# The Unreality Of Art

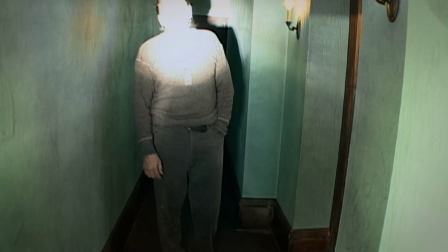And the third act is a completely incomprehensible, surreal nightmare where…
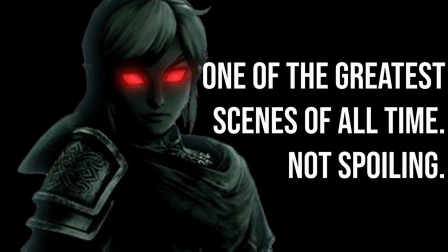God damn it, I can't really tell you what exactly happens there because I don't know.
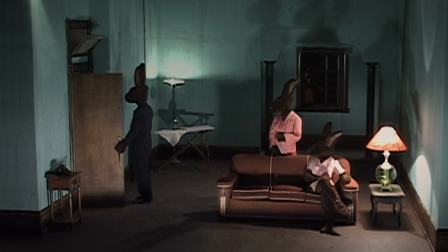The entirety of Inland Empire feels uncomfortable and odd.
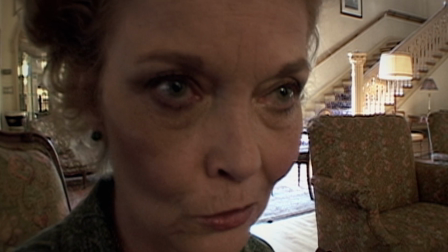At times, the camera pulls right up close into the characters' faces, distorting them and making them look almost cartoonish.
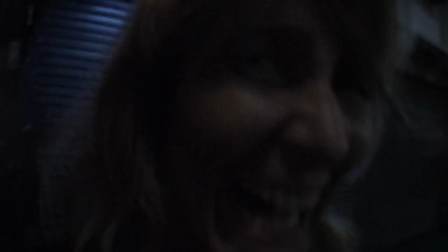At certain moments, the camera moves with a jarring pace and handheld shakes litters the sequences,
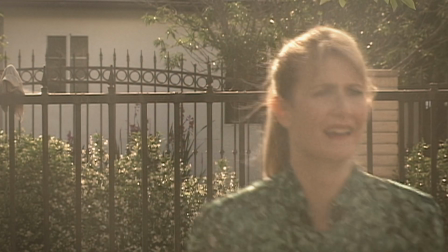and at others, it sits strangely still. The editing, too, feels otherworldly,
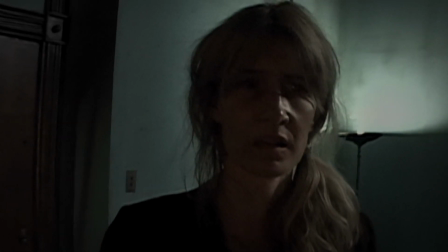especially during the latter portion of the film where the uncanny disorientation hits a prideful peak.
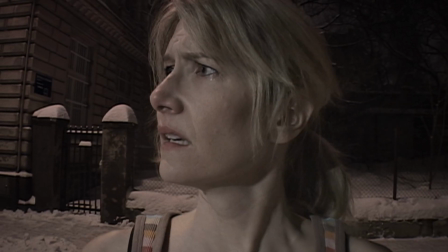Even before the end, we are shown these little scenes that really make you feel confused and disturbed out of your head.
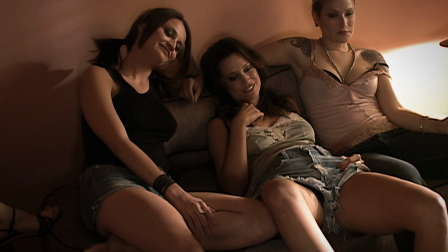There is a scene where a group of women that we don't know and also don't really
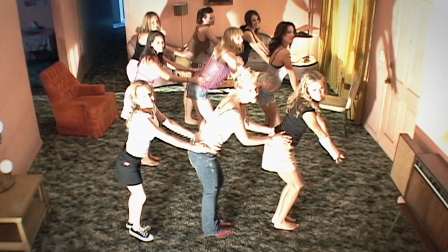exist begin to do a dance number before completely disappearing in a split second.
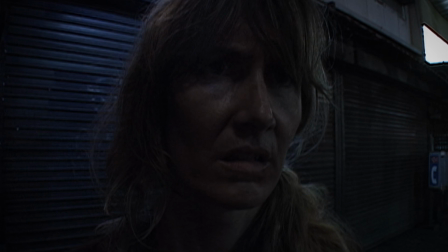There is another where Nikki says, Where am I?
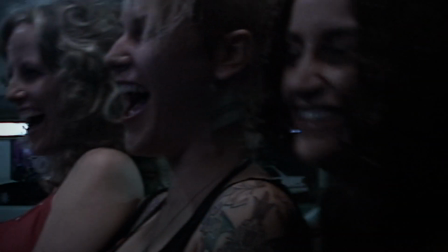And the women she's talking to begin to laugh and she begins to laugh along with them.
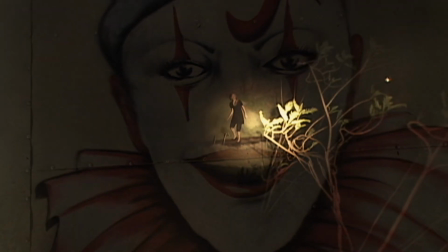And then there is this.
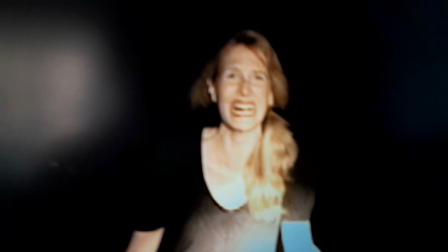I just had to let you experience that whole scene, it's seriously one of my favorite scenes of all time, like, jeez dude.
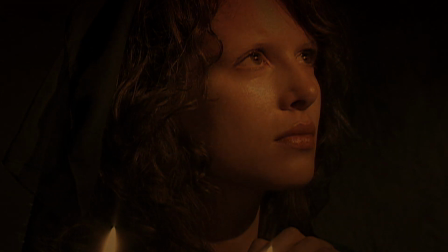Anyways, if you think I'm doing the film injustice by ripping them out of their context, then yeah,
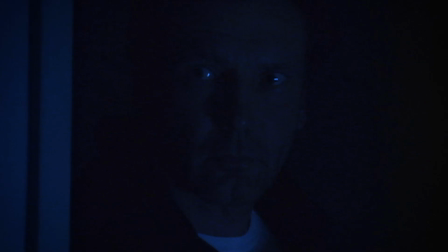I am ripping them out of their context, but I dare you to watch the whole film and explain them to me with that said context.
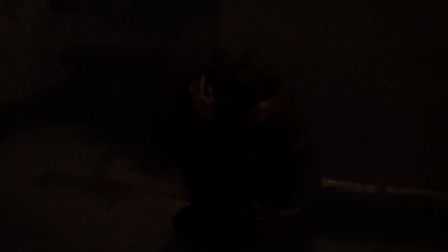I assure you, it'll make little to no difference at all. David Lynch is a man who is quite notorious for his surrealism.
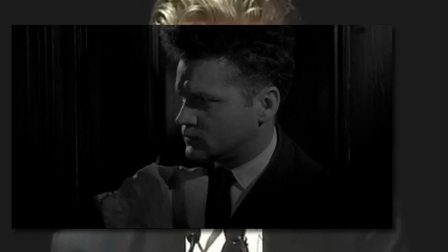If you've been around film circles a lot, you've probably heard of the quintessential surrealist film Eraserhead,
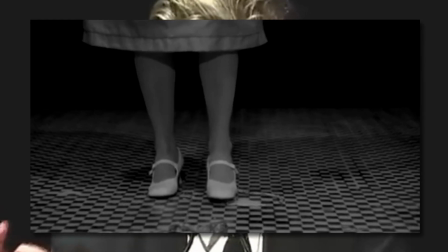which is a scene where a woman with a deformity stomps on fetuses that I honestly will never get out of my head.
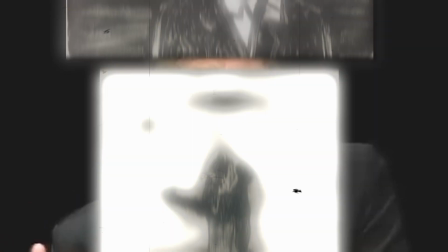Lynch started out as a painter, and looking at his paintings, it's quite easy to see how his films are how they are.
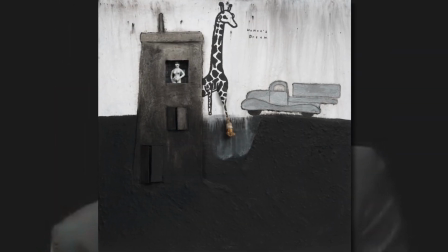The man has said that his ideas come to him while indulging in a so-called transcendental meditation.
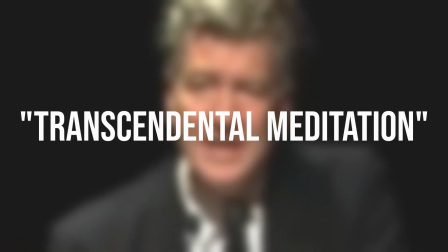Hence why all his films have this strange incoherence about them.
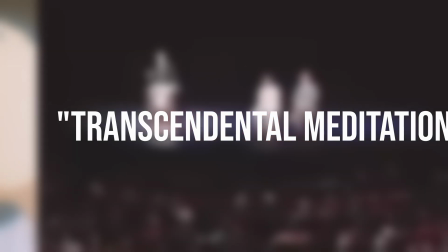But what I want to talk about the most is that David Lynch uses the same pullback
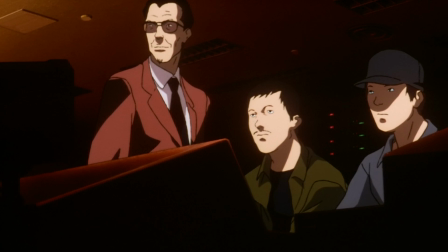method that we've been talking about with Satoshi Kon in Inland Empire.
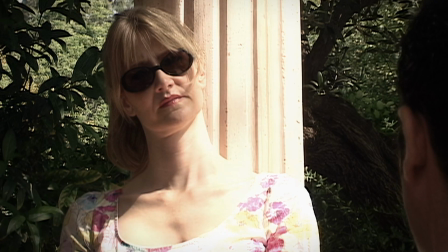There are several scenes where Nikki and Devin are talking flirtatiously and suddenly the director's
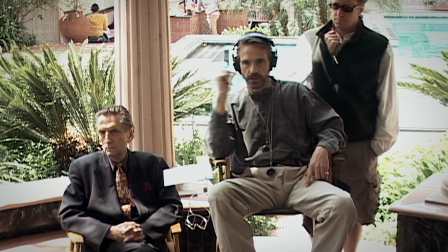voice comes in to remind us that what we were watching is a film inside the film.
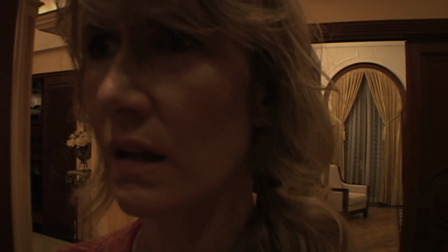And at other times they're actually flirting and we expect the director to show up but he doesn't.
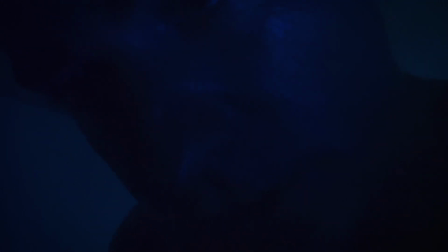And yet there are other times where their names are all mixed up and Laura Dern's
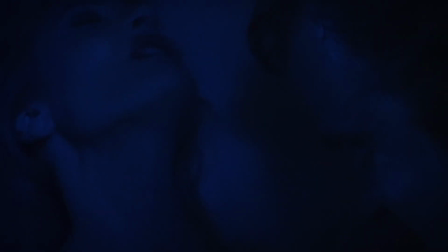character is actually the character's character than Nicky herself.
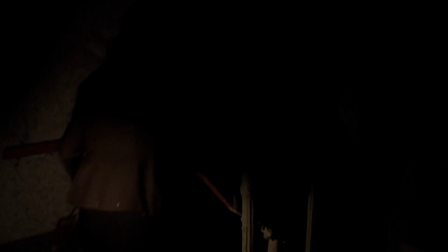There is one very memorable scene where Nicky or maybe Susan, not sure, anyways,
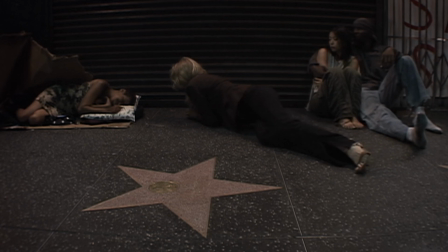the main lead is stabbed and lays down on the street to die and there is several minutes of homeless
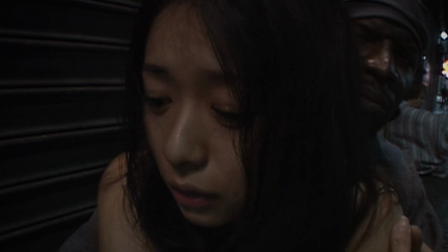people surrounding her and talking about something completely irrelevant into her and as we think that she's dead,
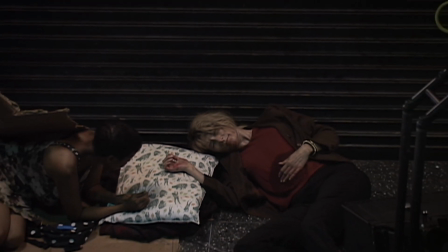the camera pulls back to reveal a camera and the character stands up
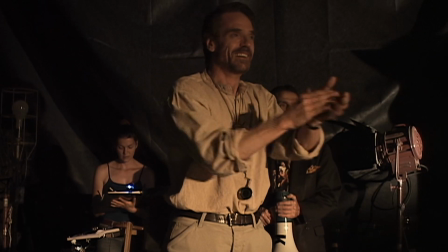and the director applauds her acting whilst the character herself looks like she wasn't acting at all.
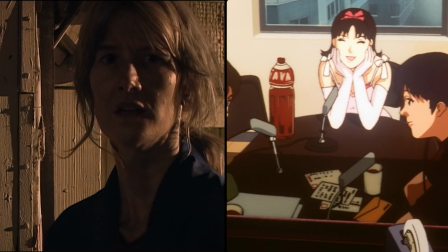It's not really too hard to see the connection between Inland Empire and Cone's films.
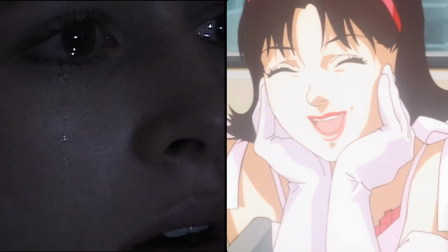They're both in a way about art and escapism.